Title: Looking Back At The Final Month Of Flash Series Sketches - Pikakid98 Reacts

Yo, it's Pikakid98 here, and today I'm going to be talking about my final month of Flash series.
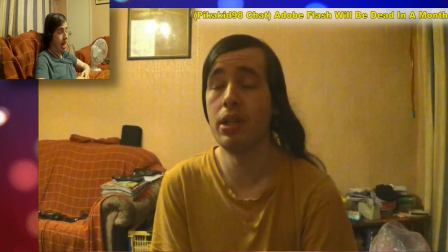(0:05)
Now, specifically, I'm going to be talking about the actual sketch part of it, because I actually had ideas, and there was some that I even scrapped completely.
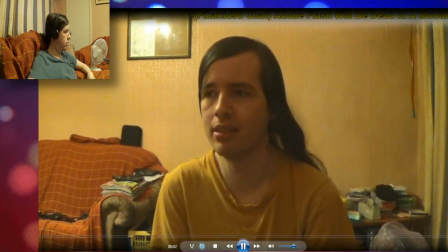(0:15)
But yeah, so that's pretty much all I wanted to talk about.
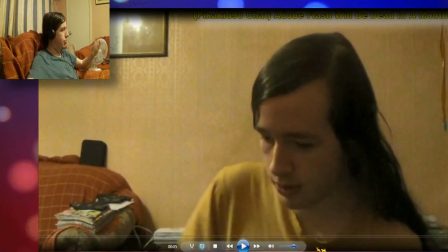(0:20)
Now, originally this part, this is obviously what I originally planned, and as you can see here, I wanted...
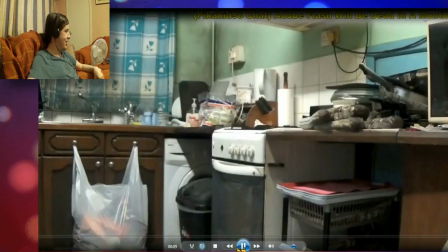(0:28)
Yeah, you can see that it cut off a little bit there as well.
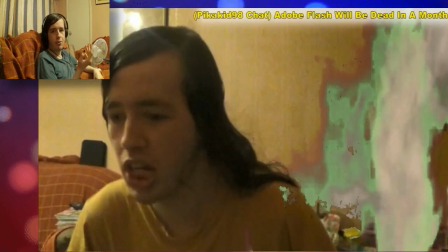(0:32)
So obviously I originally wanted it to be, you know, everything's collapsing. It's like, this is the best I could honestly do, but you could definitely see that this was just a green screen I downloaded off the internet.
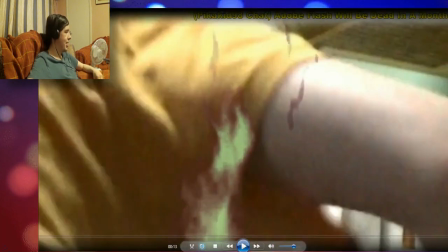(0:44) Shit.
This one here, I have no idea why I added this. I have no idea why I added this one here, but...
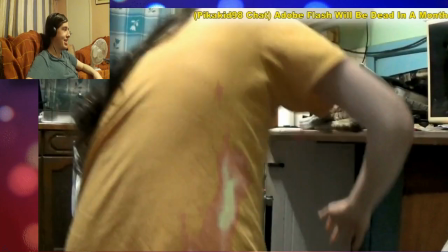(0:54)
Now, some people might have been wondering why I went "gah." The reason for that is I wasn't just going "gah" for the sake of going "gah." Actually, the thing I was pulling out, which is like a, you know, it's like, it's full of like food and tools and everything. It actually hit me in the side. As I was pulling it out, it hit me and I was like "gah."
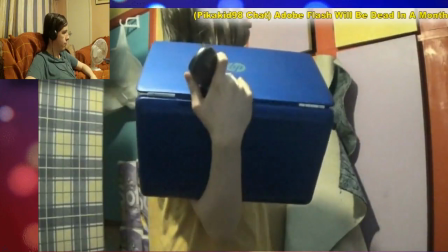(1:14)
Like, so that was actually "gah" as in "ow."
I'm gonna be in the bunker for a while.
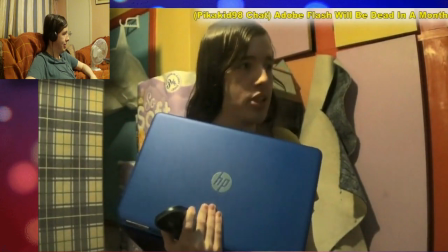(1:21) Who thought that Flash ending would cause the end of the world?
Oh yeah, because Adobe Flash was so important to the world that it causes a fucking apocalypse! Yeah, now, the thing is, I obviously didn't have a bunker. My original idea was to just be in my room.
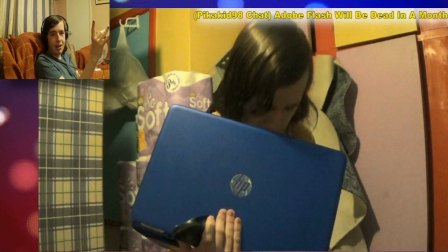(1:38)
I was like, just be in my room, use my wall, and make it look like an actual, like a bunker or a dungeon or whatever. But then I realized that if I did that, I could only have one angle. I couldn't lay on the floor and be like, oh, I'm desperate and everything. So I thought, shit, that won't work.
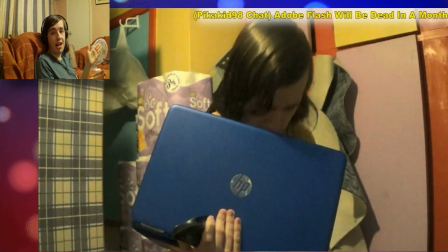(1:57)
So I literally just used, anyone who's seen my YouTube channel for any number of years would know this, the playroom, aka the storage room.
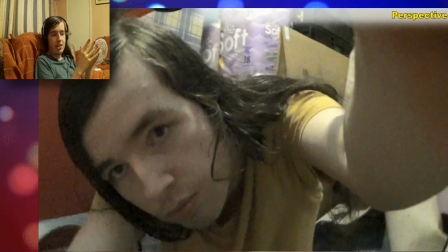(2:05)
Originally, for these sketches, I just wanted them to be mostly uncut, you know, just like showing my descent into madness. But then I realized if I just, I just added a filter over raw footage with a bit of music. I thought some of these clips were like maybe 2 to 3 minutes long, and I realized 2 to 3 minutes for an intro?
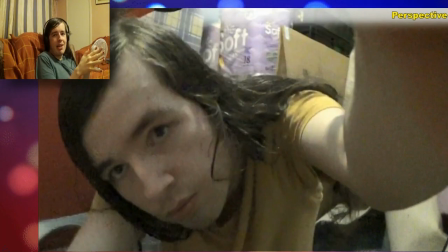(2:25)
So I decided to cut them down, but instead of making it look forced, like I just cut it, instead I made it so that the camera glitched. So it's like, it's not a problem, it's not me cutting it, it's the fact that the footage was getting corrupted. That was why I did the cut.
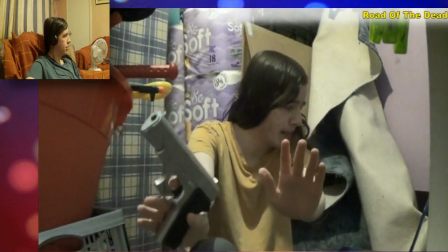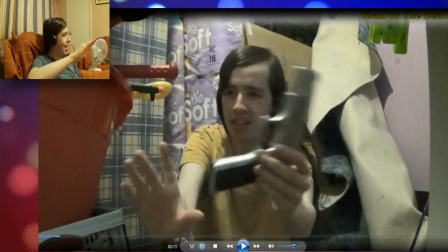(2:48) Day 6, I found a gun.
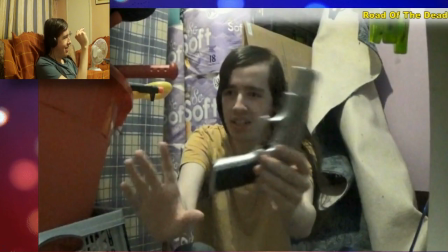(2:49)
Yeah, I used this gun prop so much, and saying I found a gun, yeah, it's literally in the toy box. But yeah, it's one of my props that I've been using for so long. But so far, like I made it so it gets darker and less saturated because I'm supposed to be going absolutely insane.
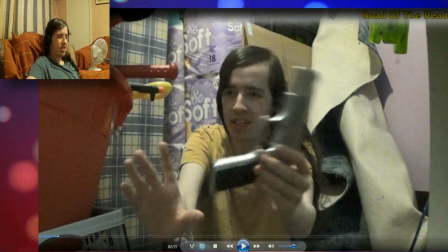(3:09)
That was the idea, and then at some point it started getting too desaturated and too dark.
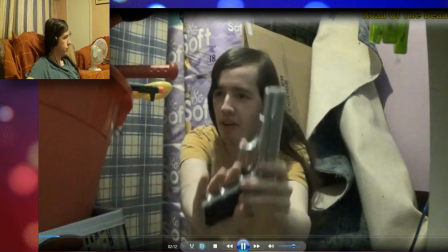(3:14)
So I literally had to tone it down a bit.
Everything's fine. I don't know how I found a gun, but I think I saw a rat going by.
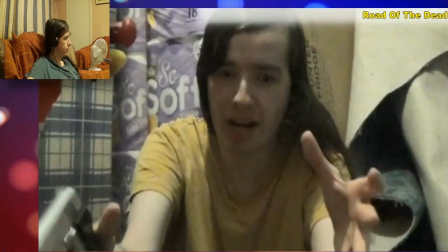(3:22) Something like a rat, like a big one, a big one. It was like glowing green and everything.
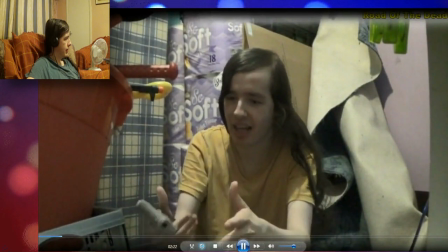(3:27) I think I killed it.
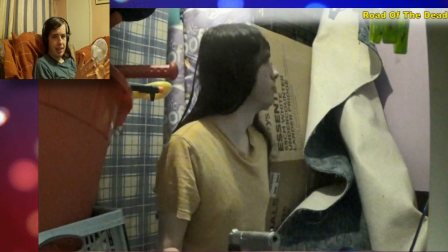(3:30)
Now, the thing is with some of these cuts as well, some of these cuts might seem completely out of place, but some of them were actually, you know, bad takes.
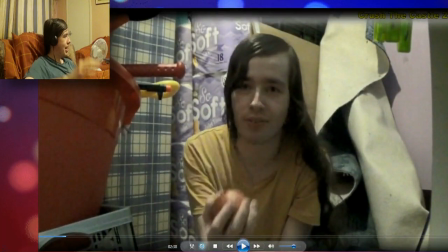(3:39) Day 7, I actually...
Now, yeah, that's an apple, obviously, if you can't tell.
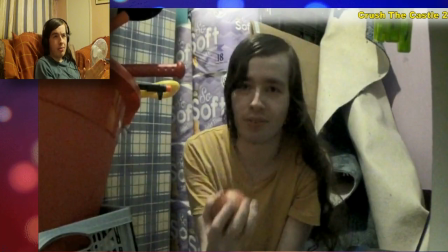(3:44)
That was my idea when I saw the apples. I thought, well, I'm supposed to be in this bunker, quote-unquote, for an entire month.
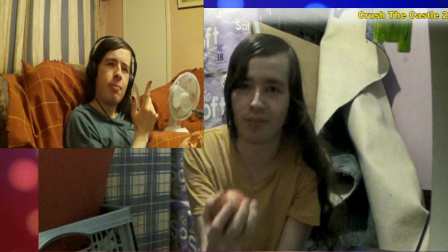(3:52)
So I thought, wouldn't it be more accurate if at some point people actually see me eating food?
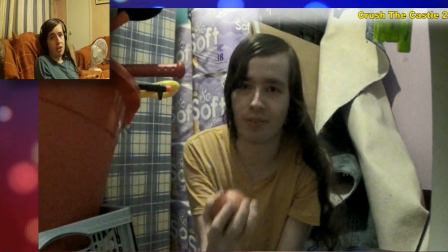(3:59)
Because, I mean, it makes sense. You don't think I'm going to be in a bunker for a month and not eat a single bit of food or drink any water. Although, you never see me actually drinking anything. Yeah, a lot of it was off camera.